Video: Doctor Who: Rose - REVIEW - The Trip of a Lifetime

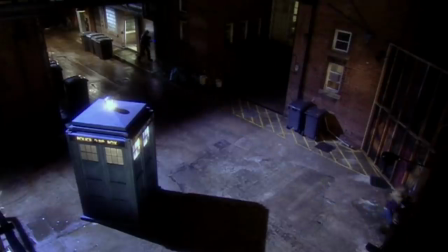Even the story detail of making the initial location of this scene a dingy back alley contrast with the London skyline and the thames later on
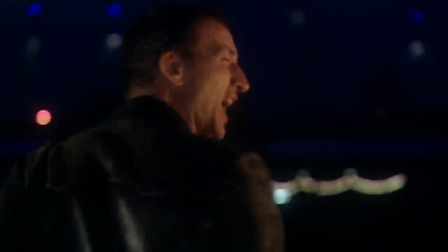feels thoughtful to communicate to the audience very quickly that yes
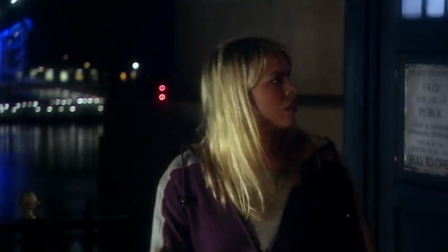this box does travel like imagine if the first trip that rose took in the tardis was from
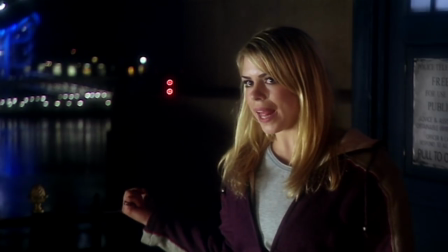one back alley to another back alley or one street to another street no it feels immediate and speaking of communication do you want to know what the most
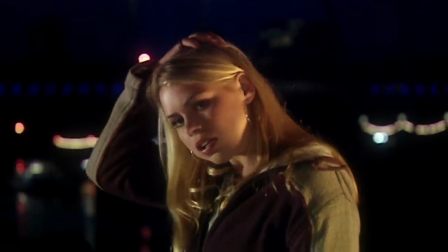important dialogue exchange of the story is the one that lets the audience know what type of show they're in for well then tip in your
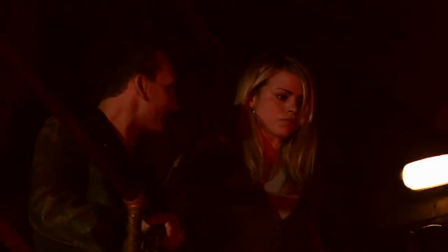anti-plastic and let's go i'm not here to kill it i've got to give it a chance
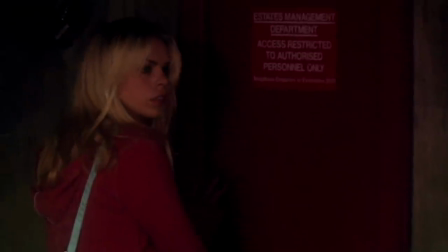much like the opening horror sequence being subverted the audience are
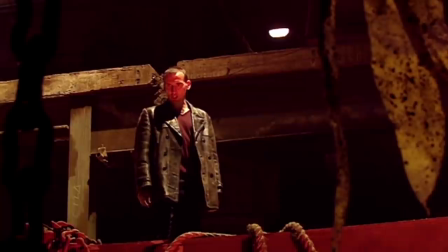expecting maybe a big showdown and a slaughter underneath the millennium
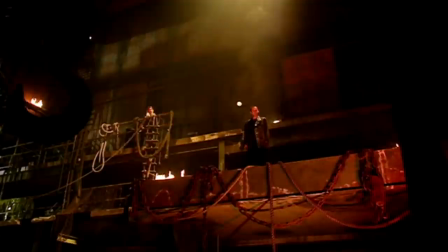wheel only for the doctor to once again let everyone know that an outcome like
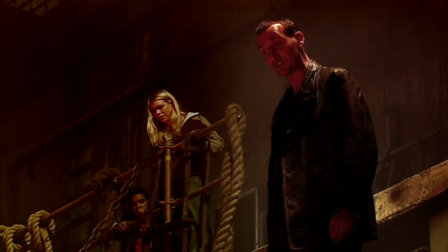that is a failure and a last resort even if it does boil down to an argument about bureaucracy.
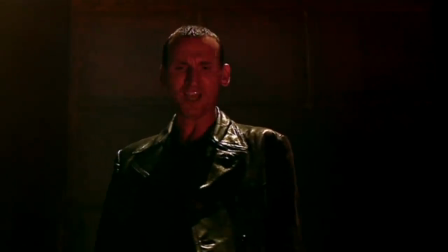The show
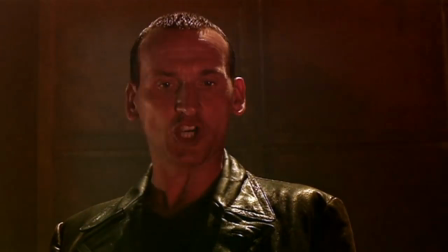that basically acted as the catalyst for the BBC to give Doctor Who another shot was Buffy the Vampire Slayer,
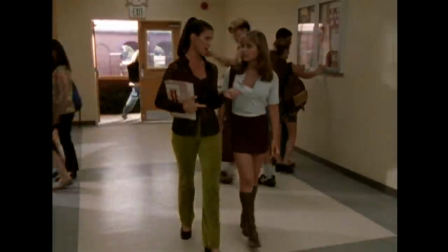which had been a massive imported hit on BBC2, showing that genre entertainment aimed at young adults can thrive.
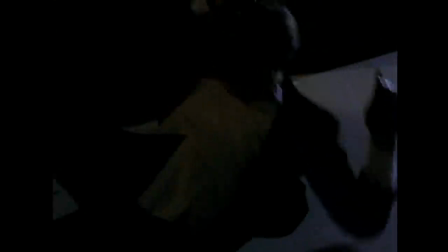However, Buffy is literally destined to fight and combat evil threats, you know, through combat, through fighting.
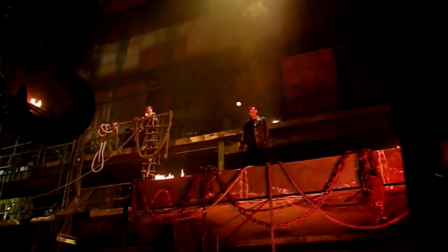That's what drives those stories. However, the Doctor in this episode demonstrates that this isn't the case in this franchise,
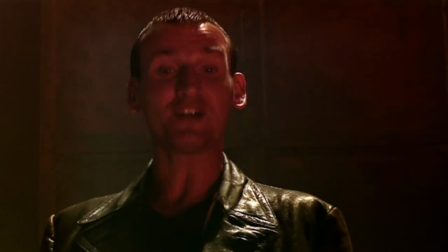despite being seen by the higher-ups at the BBC seeing this revival as a spiritual successor to Buffy.
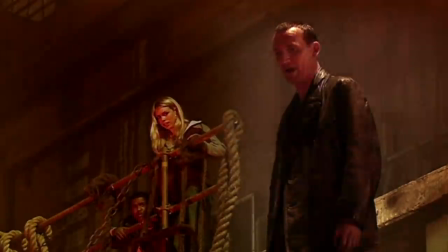The Doctor has brought insurance with him, but it's just that. It's insurance, it's something he doesn't want to use.
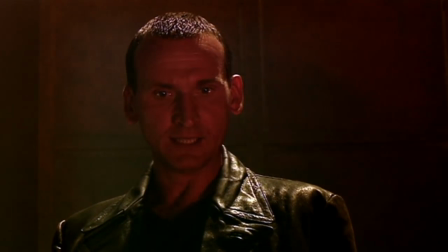He literally asks the nesting consciousness, here reimagined as a lava-like blob, to leave.
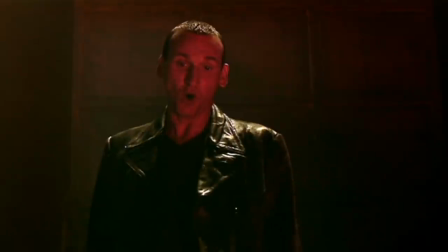And it's not performative, he's formal he asks for permission to approach and when he says that he's not the nesting's enemy you know it's not a put-on he means it
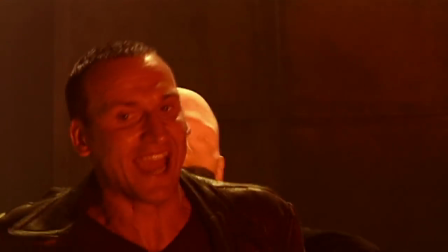i was not attacking you i'm here to help i'm not your enemy i swear
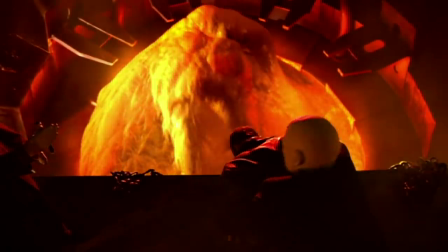i'm not this also leads into some of
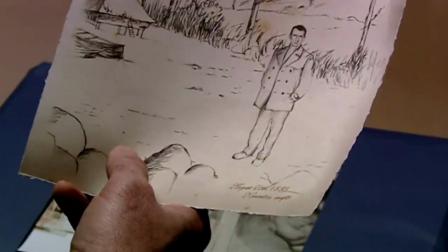the story threads and world building of the series rose the episode shows
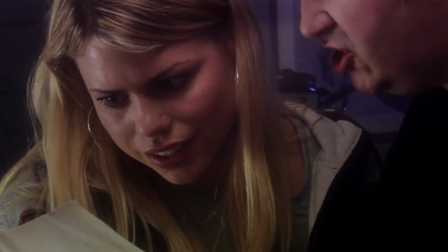restraint in not showing its hand way too early the classic series fans or newcomers
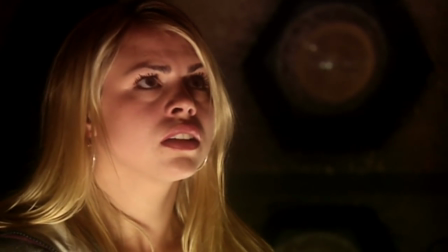with an eye for detail there are questions surrounding why he's traveling alone the doctor
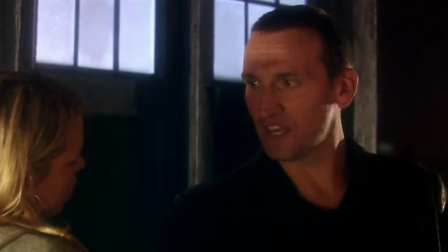refers to a war that destroyed the nestines food supplies its food
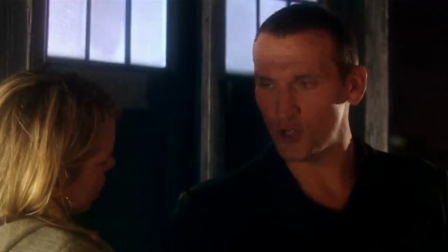stock was destroyed in the war all its protein planets rotted so earth dinner and in the climactic confrontation the
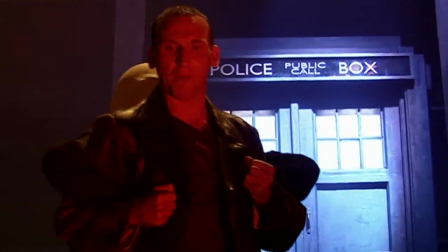doctor brings up that not only was the nestines world far from the only casualty of this war but that he fought in it.
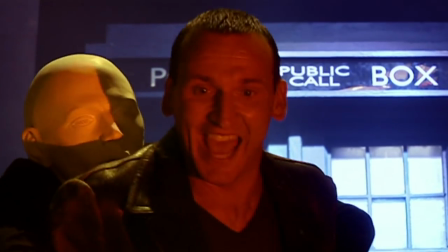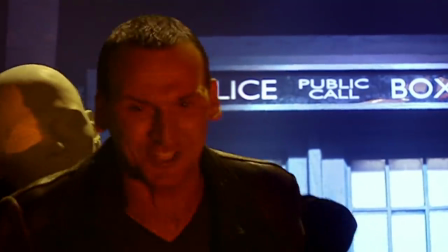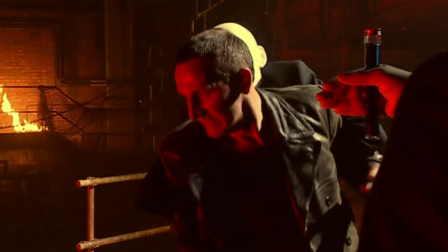But we'll touch on that more next time. But let's start wrapping up here.
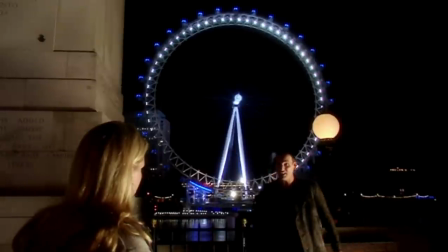To be frank, I was expecting Rose to have charm, to have some fun nostalgia, but not much more than that.
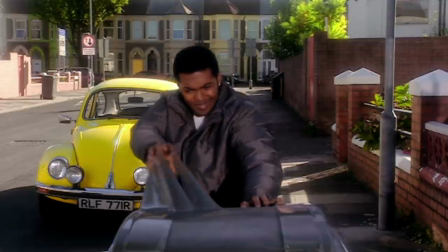But I was really surprised at how well this pilot holds up. It's really smartly assembled.
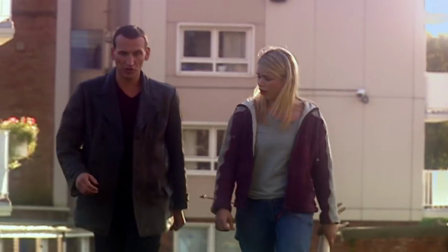It doesn't tip its hat too much, and gives plenty of room for these characters and the format to grow,
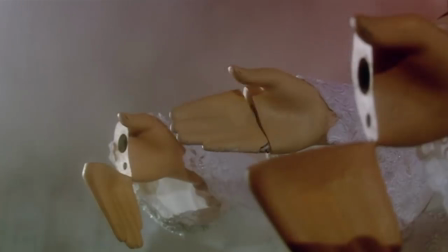but it also doesn't feel compromised or half-baked in the character and story department,
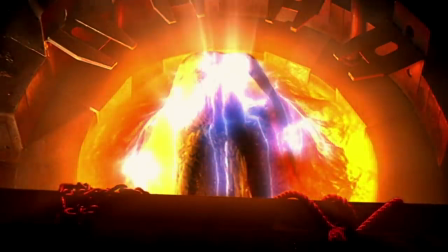and even if it did, there's a lot to be said about the sheer energy and kinetic pace of the structure that forces it to hold together.
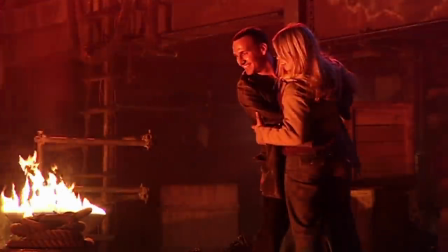You know, objects in motion tend to stay in motion, right? Now, its production is rough around the edges.
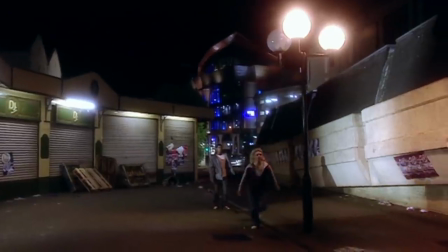Rose the companion might leave a sour taste in her final moments, but in terms of the checklist of introducing a compelling new Doctor,
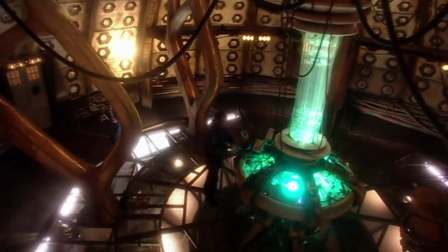a relatable new companion, making the show feel modern, respecting the classic,
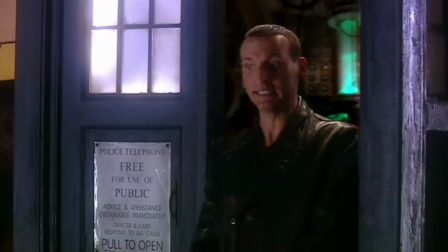while also leaving room for future growth, Rose does tick all of those boxes.